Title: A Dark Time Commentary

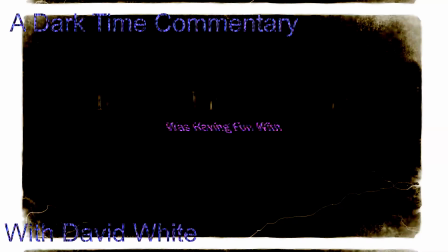(0:00)
Hello everyone, my name is David White, producer, maker of A Dark Time,
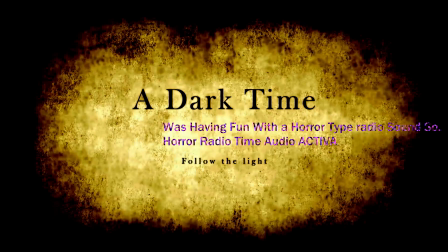(0:06)
and this first little intro sequence I took
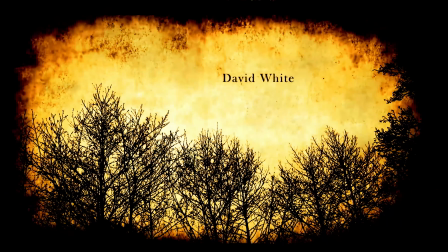(0:11)
inspiration from me watching horror movies as a kid and growing up,
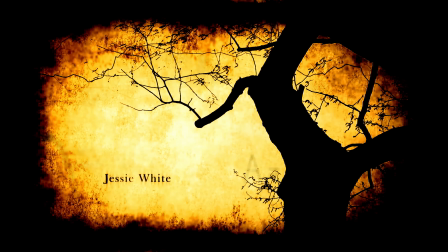(0:16)
and I just really like how the TV simulator plug-in or effect can be used on different things like this,
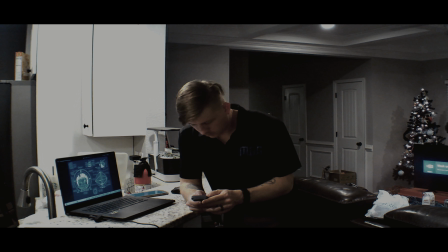(0:22)
throw in some negative or reverse shots to where it kind of like makes everything look a little different, different color, black and orange to like a white and a blue, with a nice little orange backdrop,
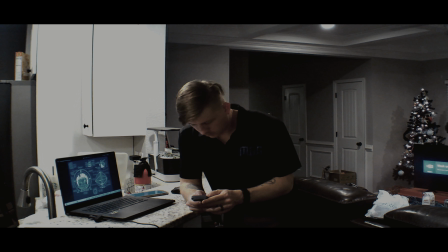(0:36)
kind of get a weird warm feeling. I decided to add the numbers in there, like math equations, scientific equations, to kind of bring the story together about it being a scientist that's doing everything.
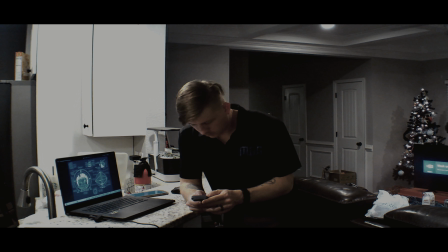(0:48)
Then some pictures of some trees and stuff, kind of like peaceful, but like with the TV simulator effect, kind of makes it kind of uneasy, a little different. Added this little orb, circle, portal looking thing
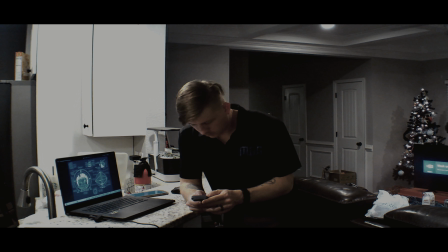(1:02)
to really mess with and kind of grasp more of like the actual time travel part of the story itself. This first scene, I wanted it to show that the scientist was looking into stuff.
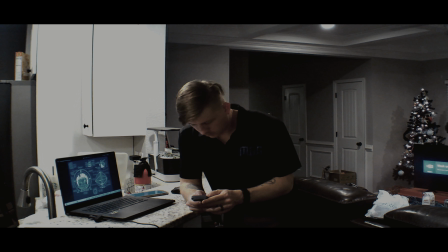(1:17)
He had double laptops with different equations, different blueprints for historic representation of time travel. Like on the computer, I figured the inspiration for that one came from the old time travel movie.
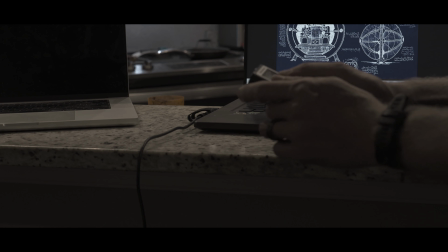(1:32)
I think it was like from 1986 or something.
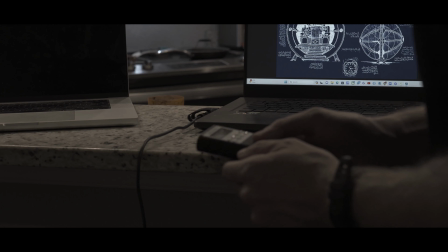(1:40)
And the device, I wanted to make something that was kind of basic, but at the same time would look like something that a lot of people don't really mess with.
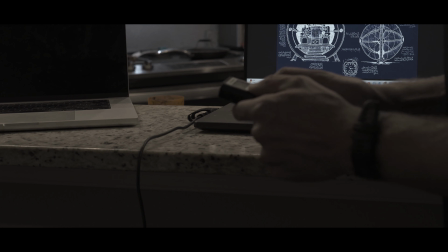(1:49)
Showing that he's really concentrating on trying to make sure his math is right. Everything should be working right.
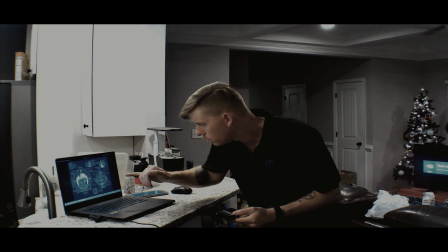(1:57)
This part also had about 3 to 4 sound layers so that it could add more to the device starting up or anything.
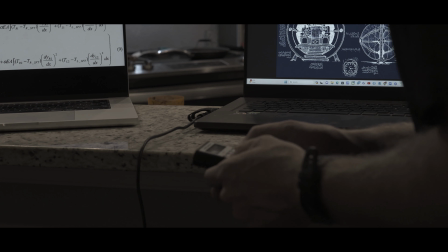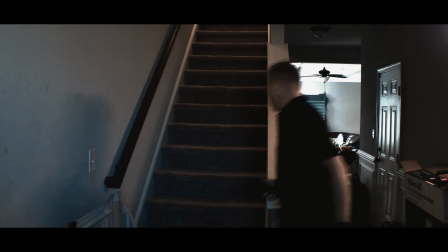(2:14)
Right here, I just wanted to be a little kind of silly, kind of pay homage to kind of some comedy horrors like the Scary Movie series,
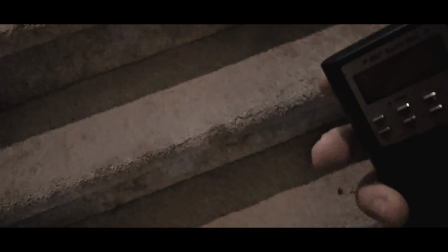(2:23)
where scientist is in a hurry, he's trying to get up the stairs, he falls, gets back up, a little bit of comic relief.
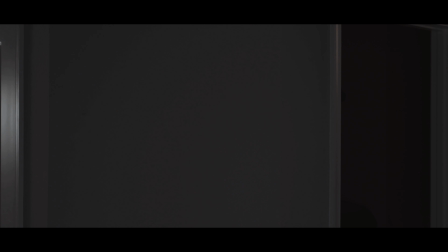(2:30)
I wanted to use this shot, I wanted to use a lot less dimmer light that I had set up in there to kind of give it kind of an overcast look to where it was more darker,
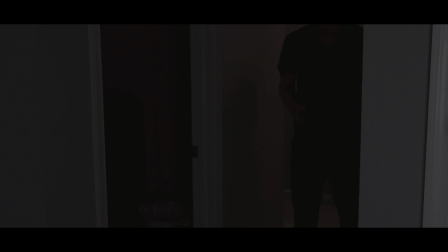(2:41)
more mysterious. I had to keep lighting it up though, because making the film and writing everything out,
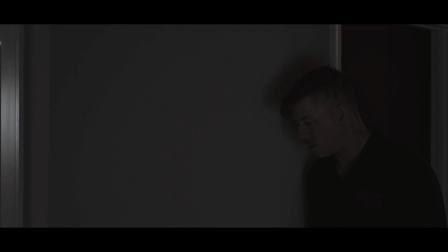(2:50)
I was trying to think of a lot of other of the class subjects that we've gone through and talked about. And also see that through the film,
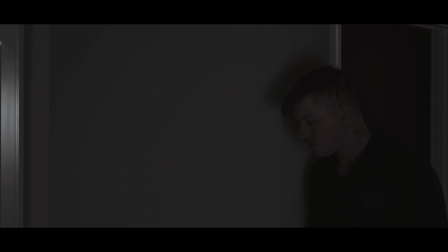(3:03)
I also decided that I wanted to get tons of different angles with different cameras to kind of see how they would work together
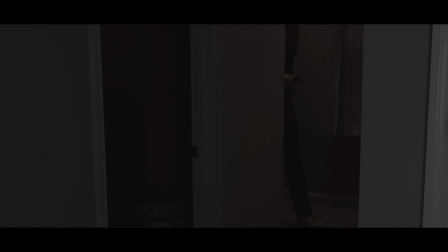(3:10)
and how they would put the story together. I wanted to show complete active movement and how
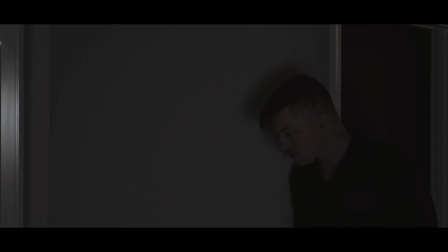(3:17)
much actually moving room to room without actually having to move the camera room to room with the character, that we just have a setup. The hallway scene,
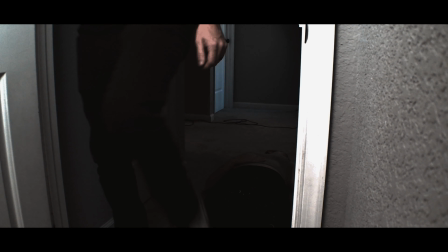(3:26)
that setup of the doctor walking through, this was a little fun one to mess with.
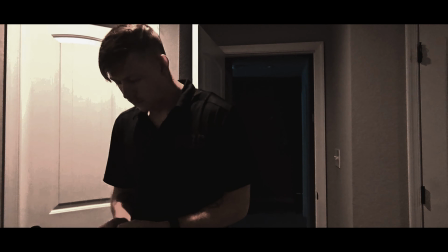(3:32)
We had to change the lighting quite a few times.
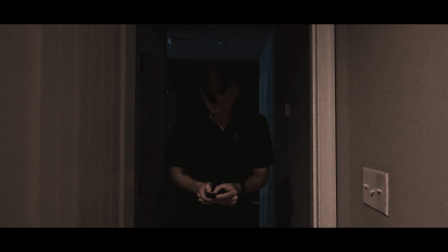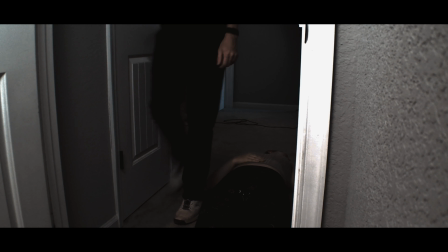(3:43)
All in all, we had to redo this scene quite a few times because my wife,
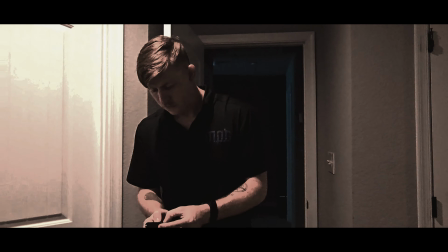(3:47)
the actor that's on the ground, decided that it was really funny for me to just walk past her,
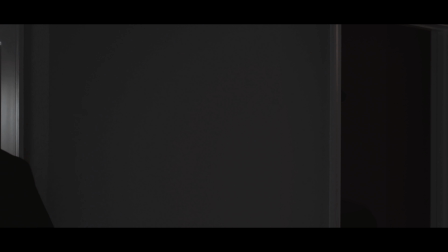(3:53)
I guess.
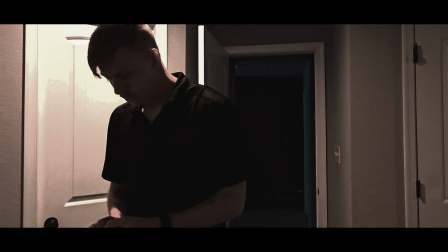(3:55)
There's a lot of scenes where she didn't want to be a part of, so I had to try to make angles work around it, still telling the story without her having to be in frame.
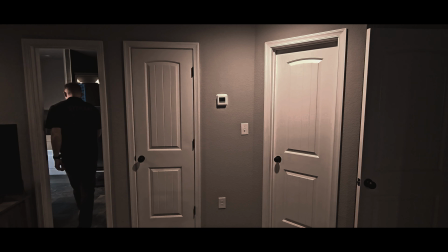(4:08)
Then we get to the bathroom scene where,
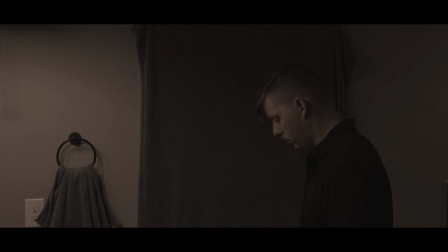(4:12)
for the first time, he's about ready to use the time travel device in this bathroom, and I had to think this process through so much. I still wanted to use all the cameras, get different angles to see how they would work together,
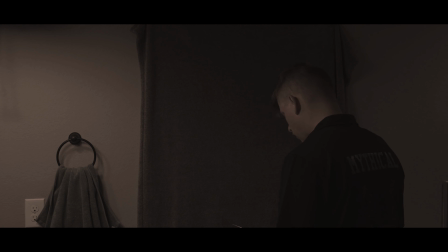(4:29)
to anywhere from trying to make sure I had the right kind of background, the dark and everything from the outside light, but also to be used and twisted so that I could work the effect in on this backdrop.
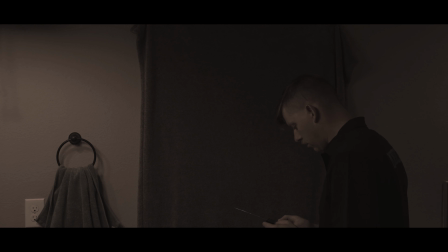(4:42)
Actually, and the behind the scenes stuff from directing class, you'd see me walk up to this wall and then just freeze and then quickly try to get out of frame for a couple more seconds just so I had the right footage that I needed to add the special effects in.
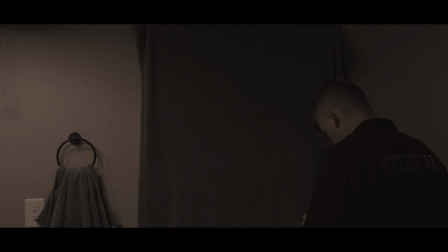(4:59)
The special effects was just a warp hole portal mix that I was able to kind of come up with using some Adobe After Effects or Vegas effects.
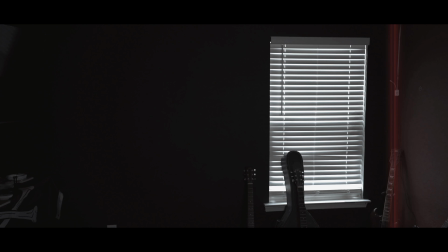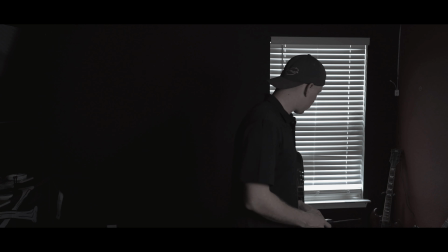(5:20)
Yes, the game room, guitar room, after the Dr. Daniels gets out of the portal. This one didn't take too much to work with. This one was mostly sound.
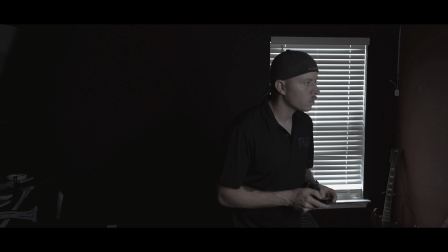(5:32)
How I had to work in having two of my actors talking in the other room on a different camera and recording device so that I could go in later for
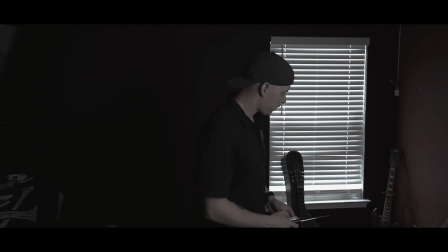(5:43)
post-production, to where I had to add some effects for some like distancing,
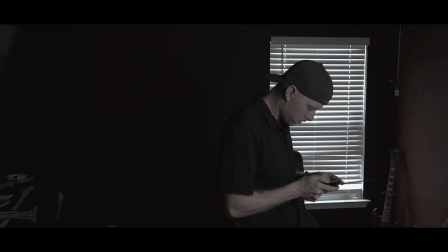(5:48)
removing some like treble and everything so it sounded like they were actually talking through the wall, so that when the door is open, I had to add a couple more effects to where you could hear stuff a little more clear and know that the two characters were talking.
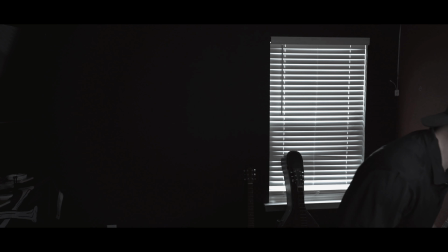(6:02)
That was a very fun little thing to mess with.
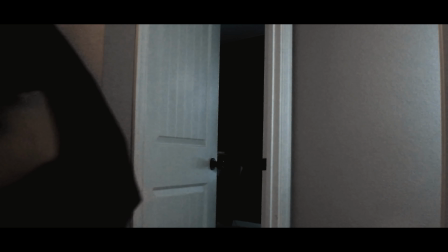(6:08)
Once again, you can see I'm trying to use multiple cameras to get different angles with a consecutive roll
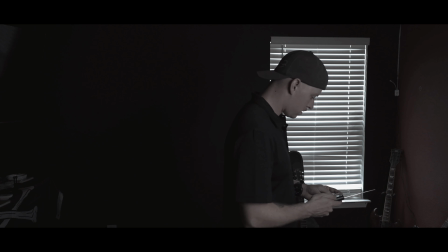(6:15)
of just the action and the movement of the whole film itself. As well with this audio, kind of wish that those other cameras were a little more customizable, so when it looks so fuzzy,
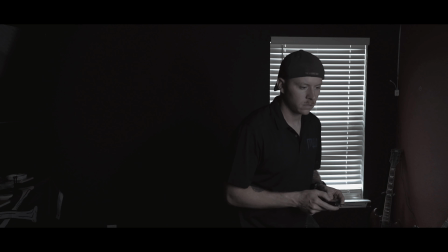(6:29)
but they were also both 4K cameras, just a little more on the cheaper side than what we use for our school projects.
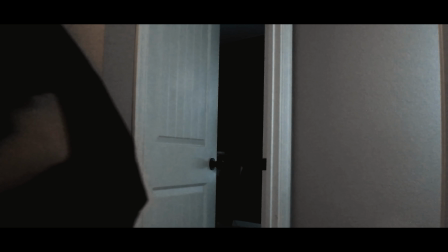(6:38)
The scene with the two actors on the bed, Blake and Victoria, these guys were really cool.
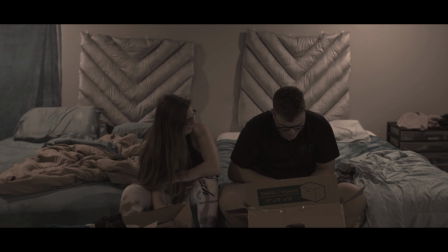(6:45)
These are good friends of ours that we've had for a while, and not having the funds to hire actors,
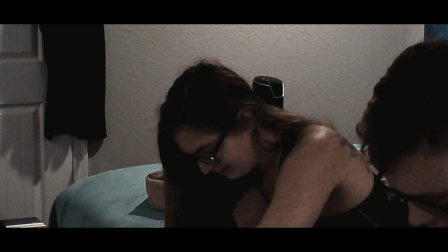(6:52)
I asked them if they could help with this, and we can obviously see how
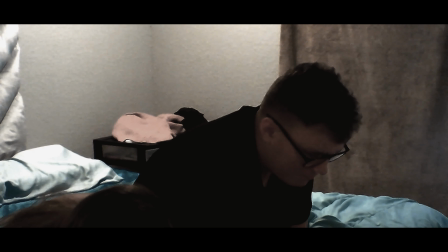(6:59)
unexperienced acting they are, and I wish there was a way to refilm these two before
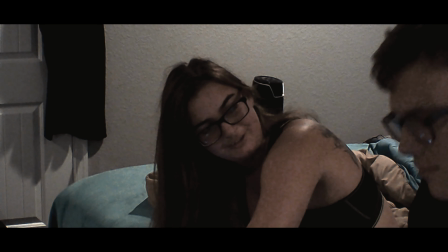(7:05)
one of them deployed and the other one had to change their work shift, because we can all kind
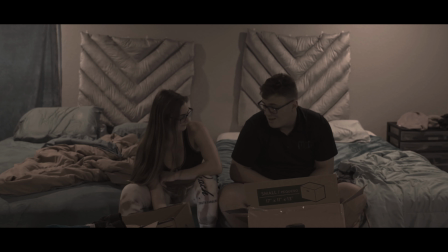(7:14)
of agree that they are obviously reading off of their script.
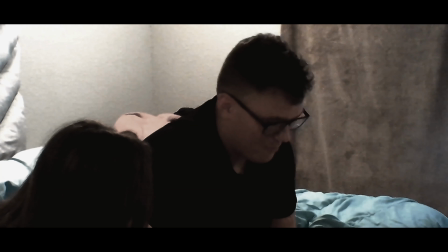(7:19)
We can see it in their glasses. Wish I could have approached this a little differently. Try to ask them to improvise and everything else, but they wanted to stick to the script.
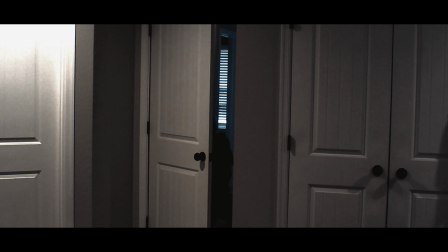(7:28)
So I had to work with that one pretty hardcore on everything.
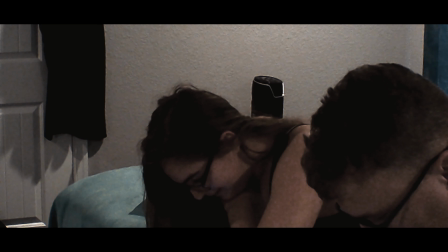(7:34)
And I try to use some decent lighting, try to get some boxes in the shot that show that they possibly just recently moved in or gone through stuff.
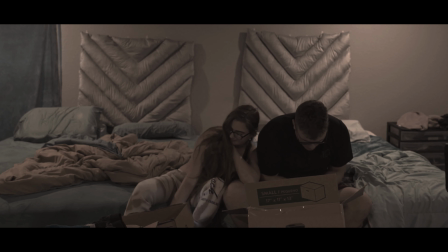(7:44)
And then the hallway shot, this one took quite a few shots as well to try to get the exact right area.
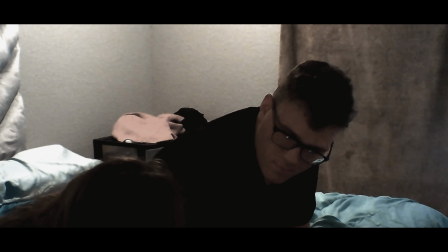(7:50)
With all these different cameras rolling,
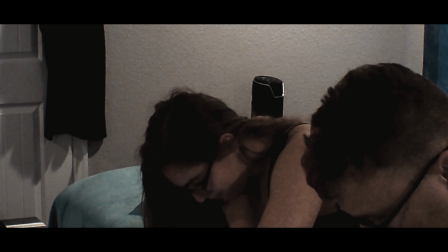(7:52)
I wanted to get all the shots that I had in my head together and as less takes as possible without having to reset everything up.
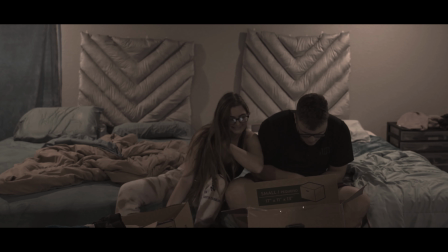(8:00)
So we used some ambient lighting, that's just regular house lighting. And then
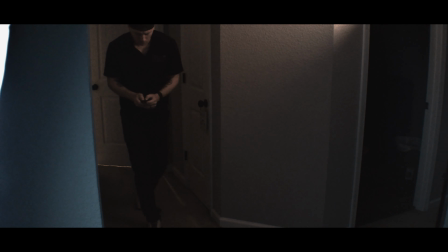(8:06)
obviously you can see that Dr. Daniels walks back down the hallway with the other cameras that we already had set up to kind of keep that movement flowing.
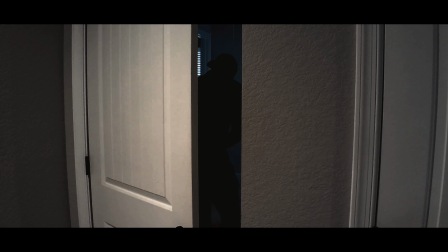(8:14)
Kind of narrowed it down.